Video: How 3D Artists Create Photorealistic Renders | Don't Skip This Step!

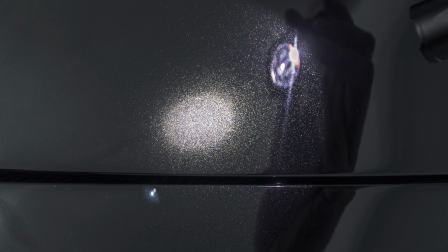(0:00)
The best artists in history used real-world references when crafting their masterpieces, and so should you.
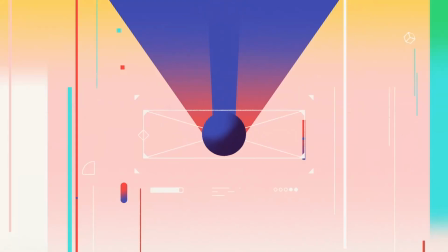Hey, what's up? I'm David Ariew, and I'm a 3D motion designer and educator, and I'm going to help you make your renders better.
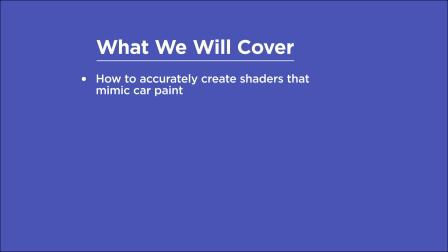(0:19)
In this video, you'll learn how to accurately create shaders that mimic properties of car paint, improve the look of wet road materials, create believable plant shaders with both transmissive and glossy components, improve rust shaders, and create realistic ice, water, and snow shaders.
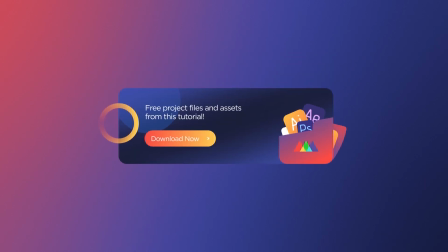(0:35)
If you want more ideas to improve your renders, make sure to grab our PDF of 10 tips in the description. Now let's get started.
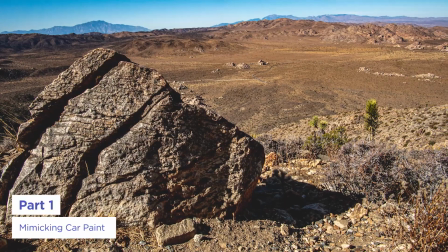(0:42)
Often we think that because we live in reality, we know what different materials should look like, but that's often far from the truth when we're pressed to recreate them in 3D.
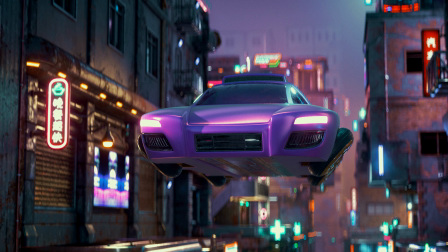(0:50)
For example, let's take a look at this flying car in my cyberpunk scene. It looks pretty good, and if we didn't look at references, we might just stop here.
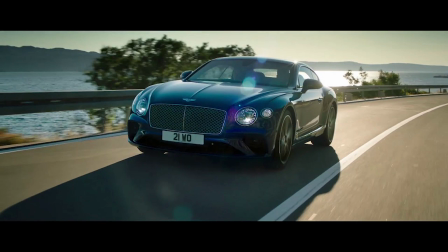(0:57)
But upon further inspection, it's pretty clear that cars are more reflective than this, and that's due to the clear coat on top of the paint.
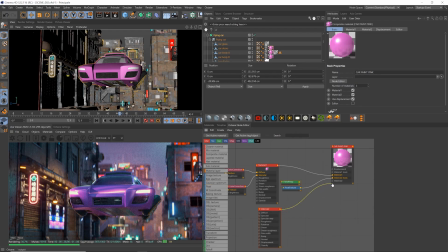(1:03)
Okay, so in Octane, that's not too difficult to do. We can create a composite material here and just have a mirror surface that we mix into the paint layer with a falloff node, so that the whole car isn't overly reflective. But on the edges, it's super shiny.
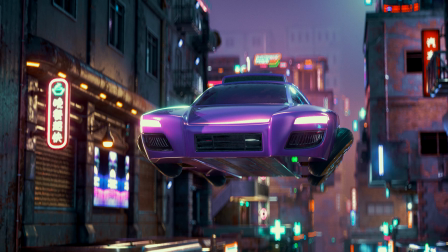(1:19)
So far so good, but if we look closely at the underlying layer of car paint,
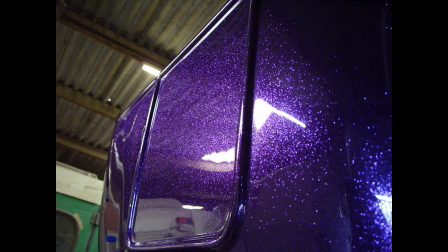(1:23)
we'll realize that there's another property going on here that we're missing, which is that the paint often sparkles and reflects light at all different angles,
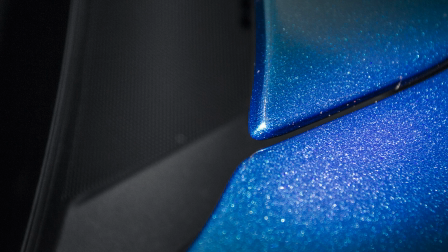(1:30)
giving a kind of glittery effect. So to do that, there are these normal maps out there that look like this, also known as flake maps, which just allow the light to reflect at a ton of different angles.
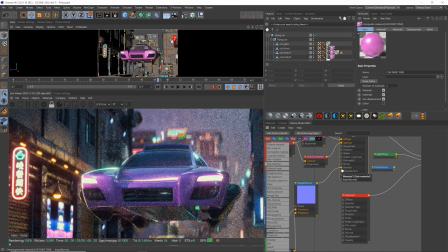(1:39)
Once we add that in, this is what we get, and this resembles a car paint much more closely.
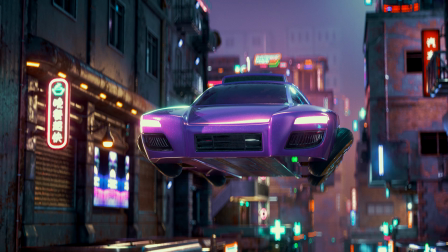(1:44)
Here's what it looks like before the flakes and after, and here's a close-up before and after.
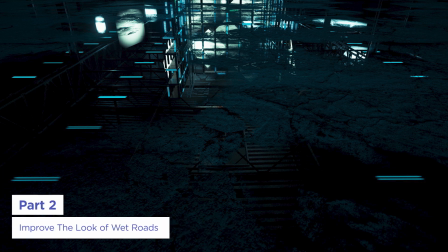(1:50)
Here's another good one. I've got this wet asphalt, and I'm successfully mixing between a perfectly shiny version of the pavement and a rough version, but something seems off.
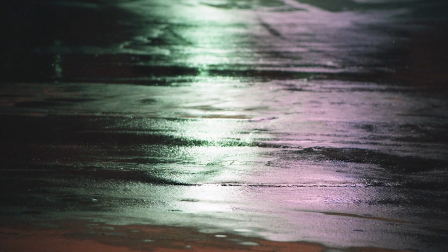(1:58)
If we look at photos of wet pavement, often there's more of a sheen and a transition between the wet and dry areas.
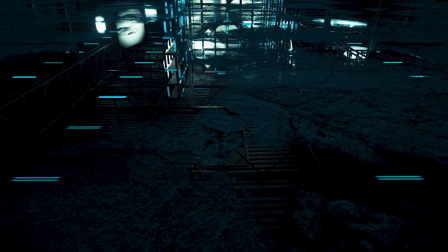(2:04)
So just by taking our mask that's mixing between the two materials and using it in the bump channel, we get a much more realistic result.
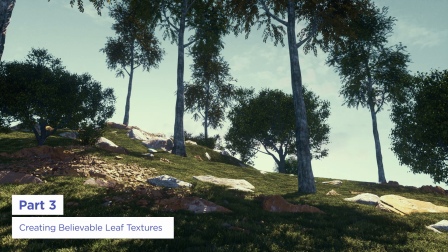(2:10)
Plants can be tricky too. Here's a pretty okay looking scene with some trees and leaves being strongly backlit by the sun.
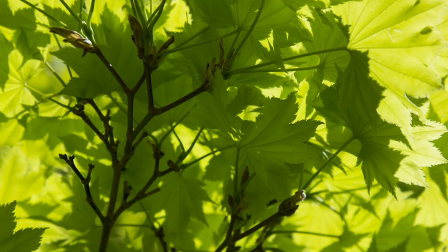(2:16)
But when we Google photos of backlit leaves, we realize because they're so thin, the light comes through them a ton.
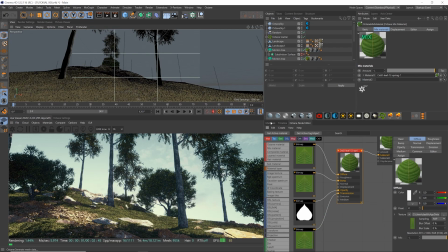(2:22)
So let's add these diffuse textures for the leaves and grass into the transmission channel for each material.
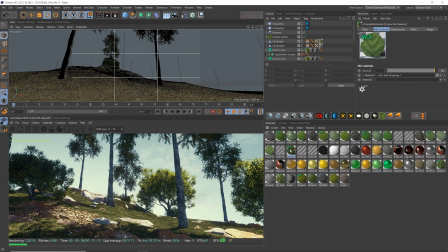(2:28)
Again, this will just allow the sunlight to pass through the leaves and create that nice backlit look.
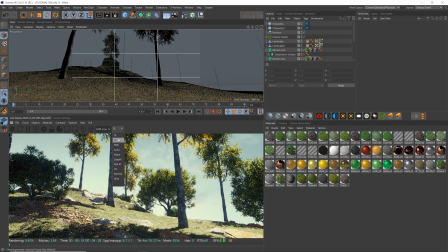(2:34)
Here's the before and after. And if we're in path tracing mode, which allows for true global illumination, this will look even better.
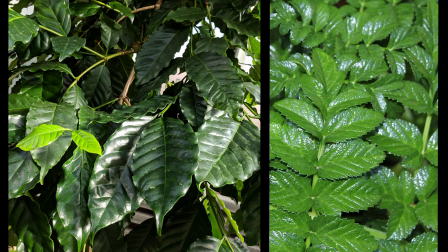(2:44)
Okay, so we're getting there, but leaves are often very waxy and have a glossy component too. And if we look at these images, we'll see that they can be super shiny.
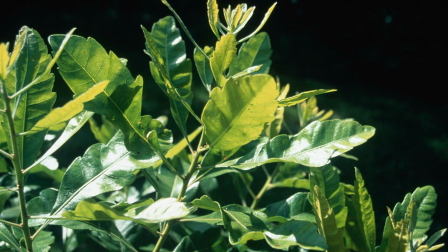(2:51)
Here's a great reference that shows both transmissive and glossy leaves in the same shot. So let's try to match that.
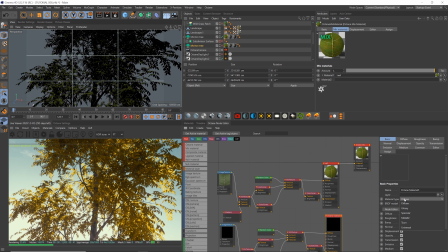(2:59)
If we create a composite or mixed material, we can do a 50% blend between a glossy version of the leaf and a transmissive version.
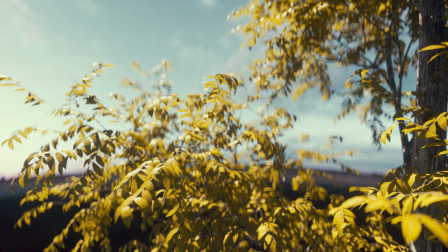(3:06)
Here's a close-up before and after. So now this is looking great.
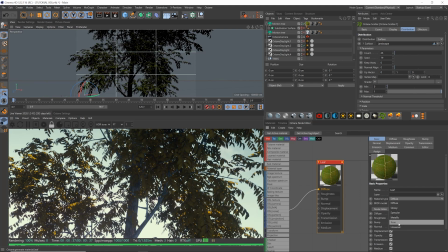(3:11)
And here's another trick, this might be even easier, with the Octane Universal material, we can get all of that in one go without having to create a mix between the two materials.
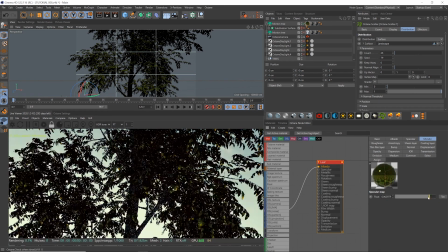(3:19)
All we have to do is make sure that the metallic slider is all the way down so the leaves aren't metallic.
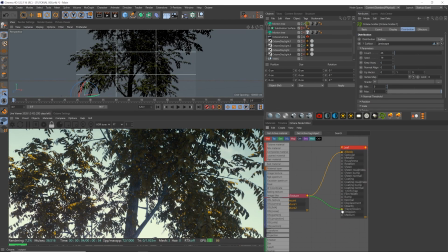(3:23)
And then just plug in that diffuse texture into the transmission channel, as well as playing with the amount of roughness.
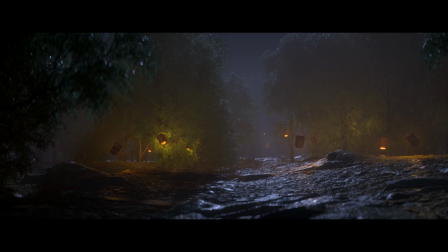(3:33)
In this scene here, we've got a similar issue where the lanterns look really nice, but the lights inside them aren't coming through. Many artists would be tempted to just set the exterior walls of the lantern to an emissive material,
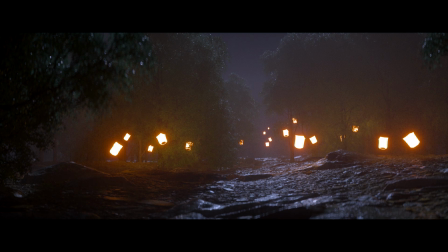(3:44)
but that would just blow everything out to white, and we wouldn't see the nice glowy paper texture.
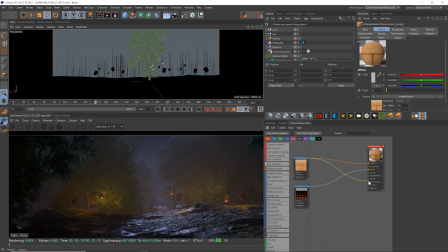(3:48)
So let's keep the light inside the lantern and just do the same trick where we set the diffuse map to the transmission channel as well, and suddenly we're getting lanterns that look realistic.
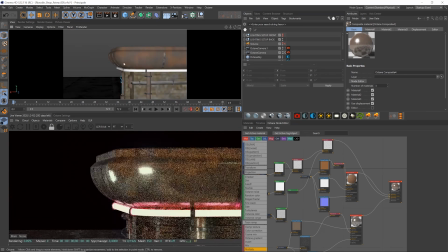(3:59)
Next, let's look at a rusty material. Here, the rust shader is pretty good. It's got a ton of variation and areas that are clearly rusty with others that are more metallic in color.